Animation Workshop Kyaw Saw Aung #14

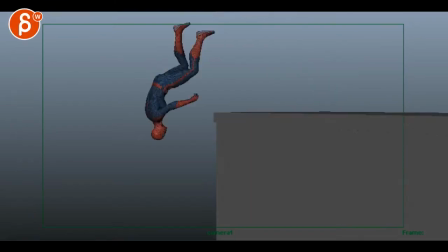(0:03)
all right let's take a look at this
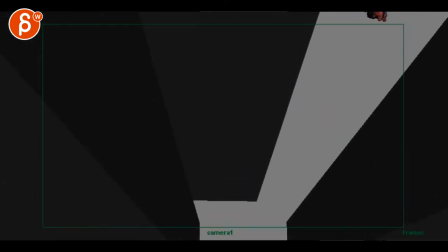(0:11)
all right hold on it's a bit faster uh shot one i slowed down the drop
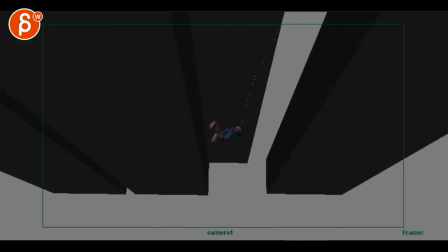(0:17)
and made changes to his poses along the arc that seems a bit better so
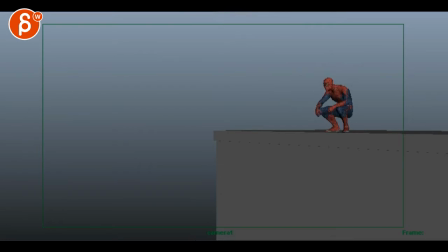(0:27)
i think how about you send me your Maya file and I can do some camera work for you just kind of illustrate my points so now that it's a bit uncomfortable how we cut off but
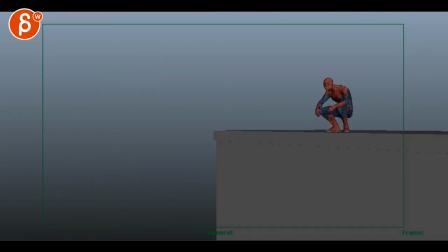(0:44)
then and the continuation go a little bit there and a little bit down but I'll show you this just send me your Maya scene you know all your references or you import all your references into a RAR or a zip file or Dropbox whatever you have and take a look at that i
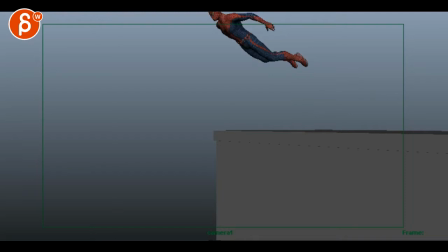(1:01)
think this is a lot better that seems cooler it's more streamlined silhouette you got full extension on the legs which is cool but to mirror that you might also already have your arms extended
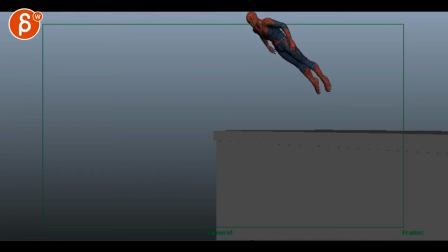(1:16)
so just you're gonna feel that that arrow coming out like that feel is cool but then having those arms constantly bent even if it's for a short moment straight but kind of takes away from from the from the push and
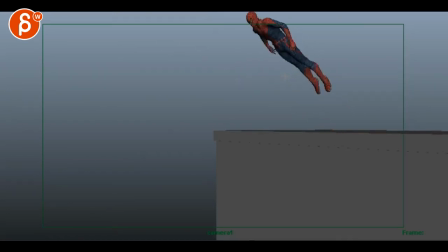(1:33)
how the arms go back are a tiny bit slow i was take like a frame or two out but still better and then don't forget to have your head so your head could potentially at this point it's already going down i wonder if you know you want to look up
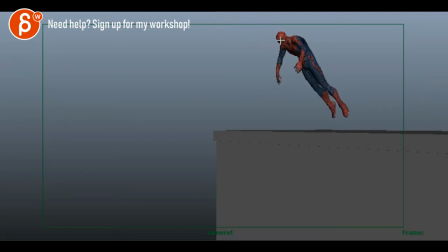(1:53)
so that it's in the ends up here but doing here it's looking up then it's here
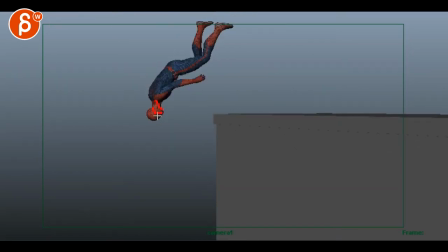(2:00)
and then at this point i would bring it further in like it needs to roll in
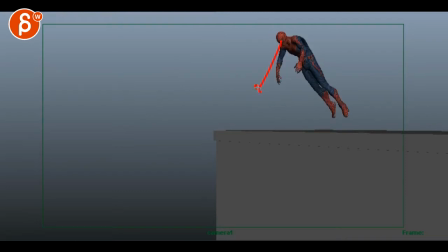(2:05)
versus this feels a bit casual like this pose for instance you know head already down arms like that it's just a bit too casual but you can help this with the head i think your arc is better though yeah i think your arc's good
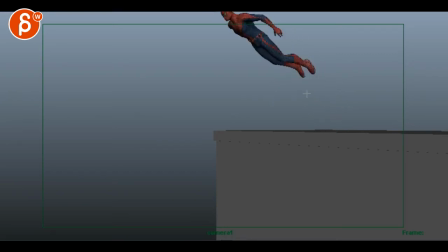(2:22)
can't be super picky and i can take a look at your scene it still has that right there let's do some onion skinning here you gotta look at your root let's pretend i'm gonna look at kind of the middle of the pelvis that actually for this example it's good that there's no camera
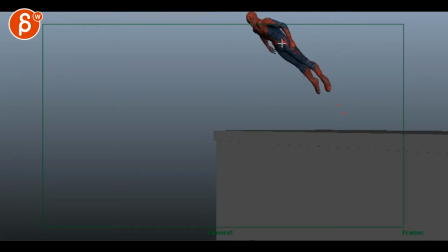(2:42)
move because the camera move would sound a bit off it's probably right here the camera move would mask my point here that I'm trying to make.
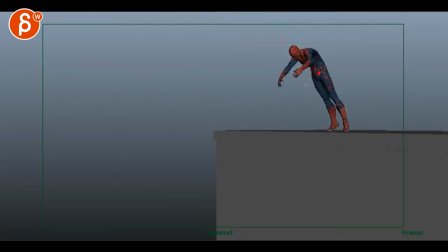(2:55)
All right, so if you look at this, you can see here, especially through there, how flat it is, right? You're going up and then it's boop, flap here and down versus up.
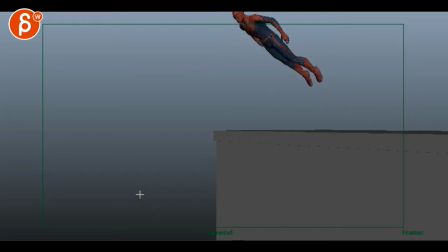(3:09)
And you have just a bigger arc through here. You gotta continue with that arc. So you gotta go in there and track things frame by frame.
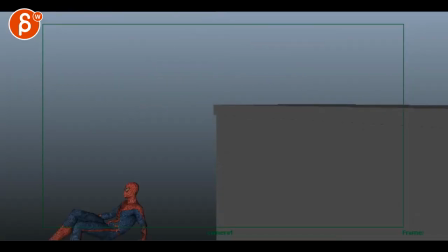Careful with the turn. When you look at this shape, it seems like everything is moving as one big plank.
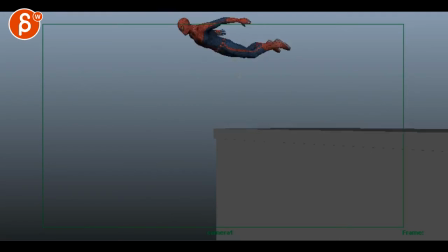(3:31)
I know there's some changes in the arm, but what I would do is you've got to have that body curl. So when it's out like this, imagine... See how the legs are just coming up? It just feels like one piece of wood turning. And you've got to keep those legs a bit lower. They're still dragging.